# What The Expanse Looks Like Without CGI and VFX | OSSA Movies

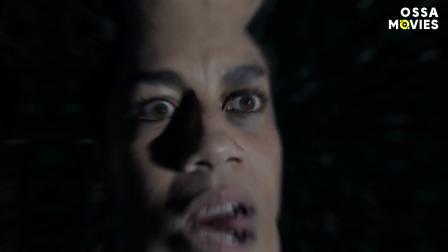(0:00)
Why was CGI blood used in The Expanse? How was the epic finale of season 5 actually filmed?
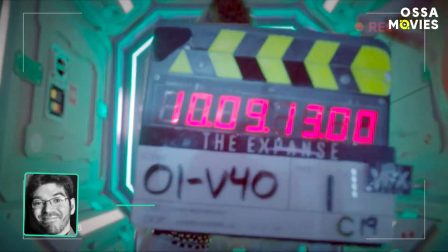(0:06)
And how did the cast film the scenes in Zero-G? Hi, I'm Dylan. Let's go to infinity and beyond!
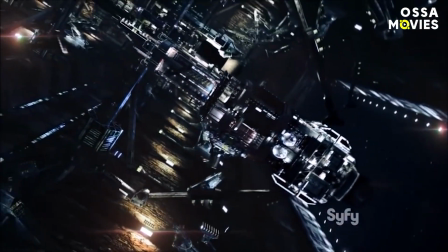(0:14)
The spaceships had to be realistic. Generally, in science fiction, creators go absolutely nuts when designing a spacecraft.
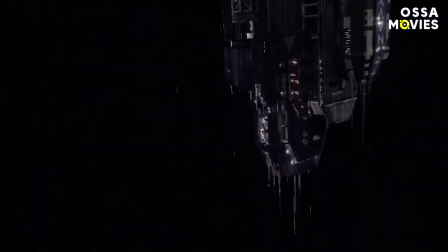(0:22)
Just look at the Death Star and Millennium Falcon as primary examples. They look cool and out of this world, but there's no way that they'd be practical in real life.
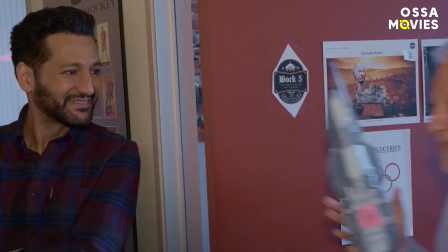(0:31)
Since The Expanse leans more on what's scientifically probable, the concept artists were given certain guidelines of what the spaceships could and couldn't be.
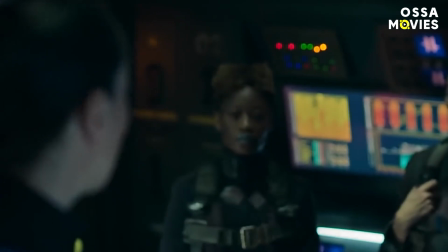(0:39)
While it might sound limiting, it actually isn't, because it allows the artists to understand the boundaries of the world. Designer Ryan Denning explained how he'd worked on Star Wars games for ages,
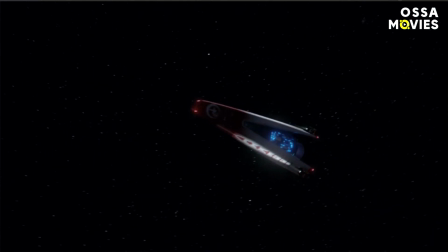(0:50)
and it was challenging to keep coming up with new ways to design ships, but the Expanse experience was different.
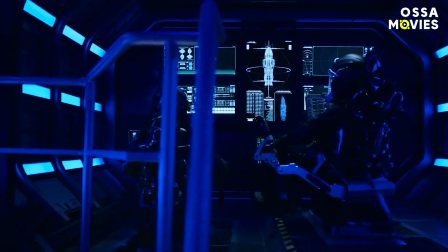(0:56)
The brief was to create something futuristic, yet still keeping in mind what was real today. Ryan told ArtStation Magazine, What was nice about this show was that it's all based on technology we have on naval ships now, like cannons and railguns, just way more advanced.
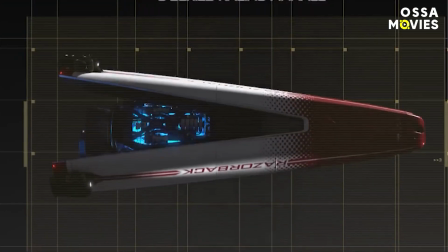(1:11)
Keeping in line with honoring the past but looking towards the future, the sight of the Razorback actually shows the evolution of flight.
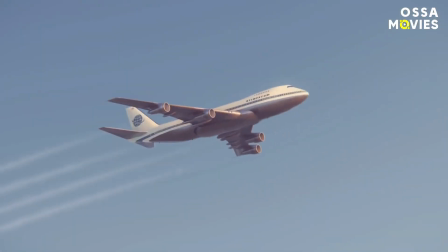(1:19)
From the Wright Brothers' first airplane to the modern 747 and space shuttles,
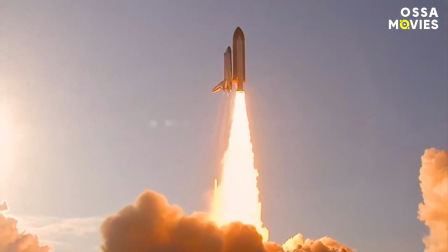(1:23)
it's a history lesson that pays tribute to everything that brought the Razorback to where it is.
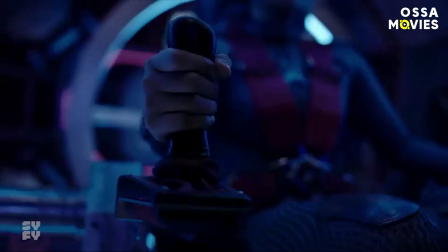(1:28)
The question is, will the future actually look like the Razorback, though?
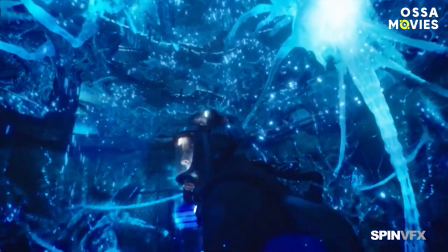(1:33)
Bluer than Avatar One of the most visually impressive scenes from The Expanse happened in Season 2's episode Home,
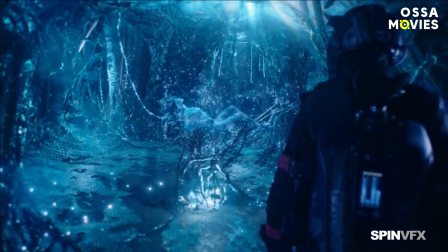(1:40)
when Miller discovers the transformed Julie Mao at the heart of Eros.
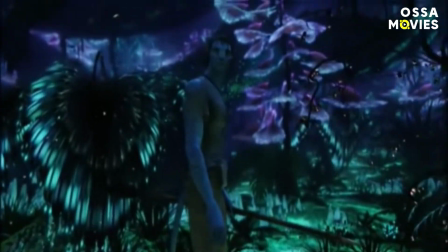(1:44)
With all the bright lights and gorgeous shades of blue, you'd think you were back in Pandora and exploring the world of Avatar.
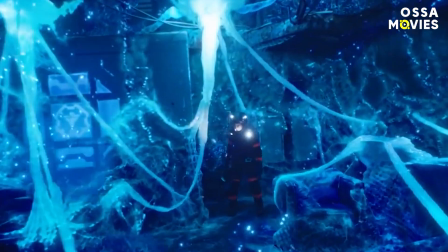(1:51)
Even so, it still looked like a particularly tough scene to film due to the heavy reliance on CGI here.
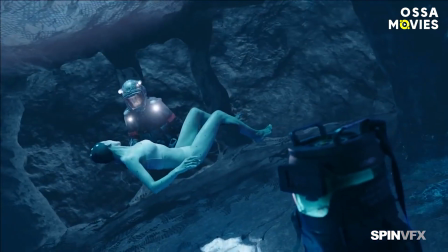(1:56)
Performing in a blue room, Thomas Jane was in his full spacesuit and the bomb was actually a prop.
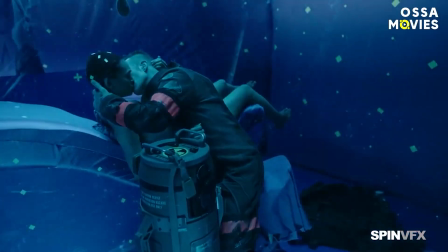(2:02)
In the middle of the room, the blue-colored Florence Favre lay on a raised platform that would be edited out later.
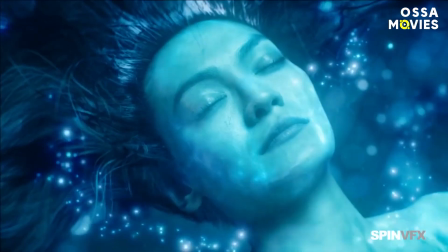(2:08)
Her hair was also hidden under a cap as the wavy, underwater-esque effect was added much later in post-production.
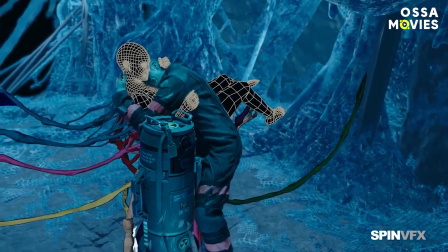(2:15)
Essentially, this scene is just two actors in an empty room, having to pretend and believe they're surrounded by all the elements around them.
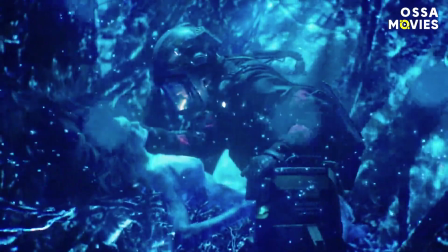(2:22)
Their natural emotion was critical to convincing the audience of the intimacy of the scene, because even after all the bright colors and effects were added,
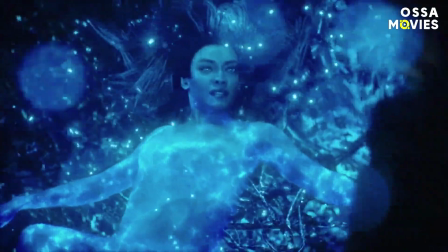(2:30)
no one would have believed the authenticity if their interaction hadn't felt real.
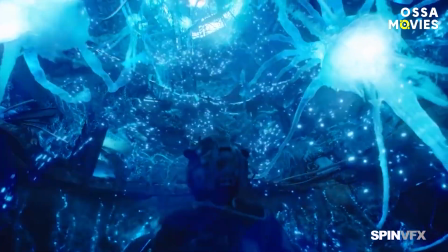(2:34)
Goes to show how CG is only the final touch, But you still need the actors to make it real.
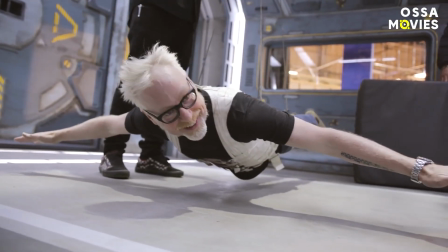(2:40)
Delighting science lovers everywhere So the people who work on The Expanse definitely paid attention to physics in high school,
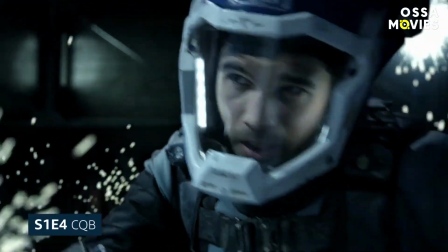(2:47)
as they understand the basics of force and momentum. In season 1, episode 4, Jim and Naomi are under fire as they run on a gangway to the spaceship.
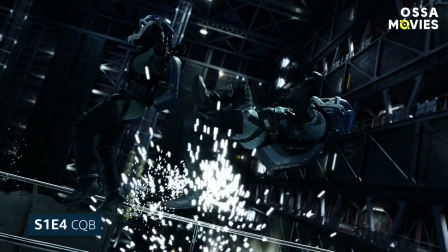(2:55)
However, they start to lose their artificial gravity and begin to float away.
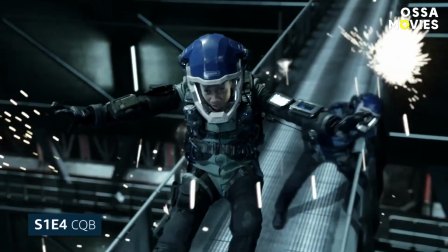(2:59)
Thinking fast, Jim locks a cable onto Naomi, gives her a push that sends her forward, but sends him back towards the gangway,
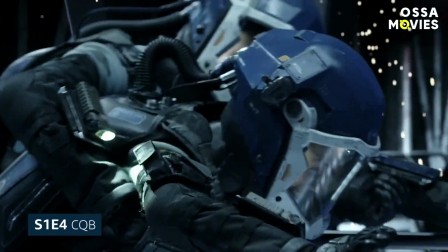(3:06)
where he'll be able to lock onto the platform with his magnetic boots and pull her back.
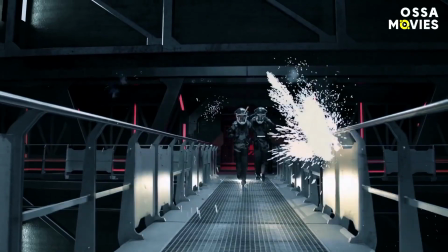(3:10)
Not only was this scene an absolute treat for any science lover to watch, but it also showed how inventive the effects team were.
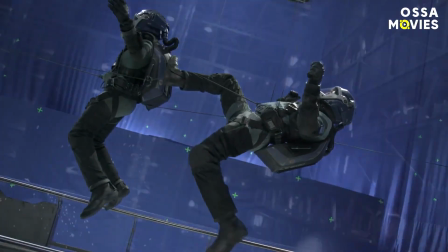(3:17)
While the spaceship itself was all CG and added in post-production, the gangway was real, as was the gravity-defying heroics.
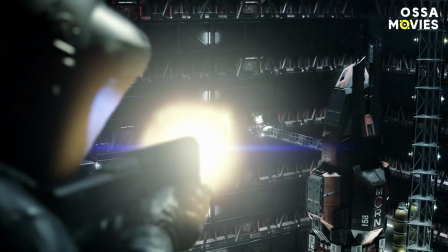(3:24)
The actors were hoisted up by wires controlled by the visual effects team, who let them act out the sequence, then maneuvered them back safely onto the platform.
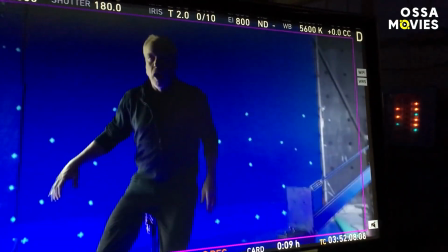(3:33)
In this case, you can actually call the effects team the puppeteers here, since they were absolutely critical to get the scene right.
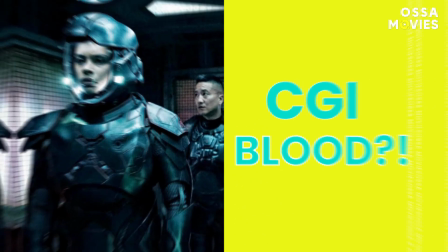(3:40)
Does look like a lot of fun though, doesn't it? CGI blood? Remember the old days when studios would use ketchup to emphasize bloody scenes?
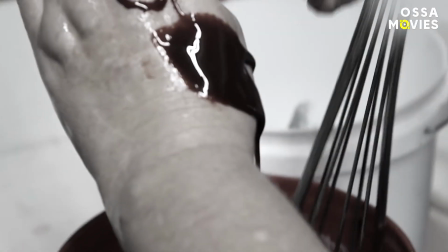(3:48)
Well, it's good to say that they've taken things a few steps forward and found more realistic looking blood since then.
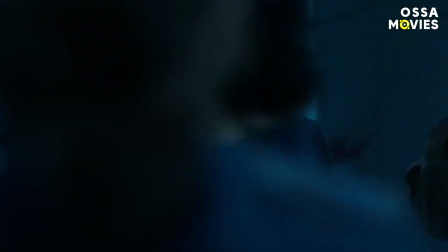(3:54)
After all, you don't want to crave a hot dog when someone dies on screen, right? But in The Expanse, the team takes it to a whole new crimson level by using CGI blood.
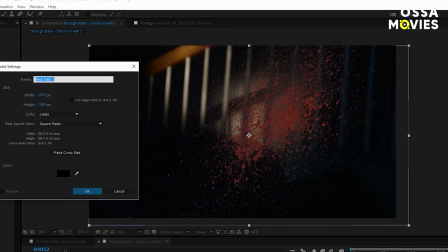(4:03)
Naturally, this isn't something new in the industry, but it's interesting how the show utilized it in its own unique context.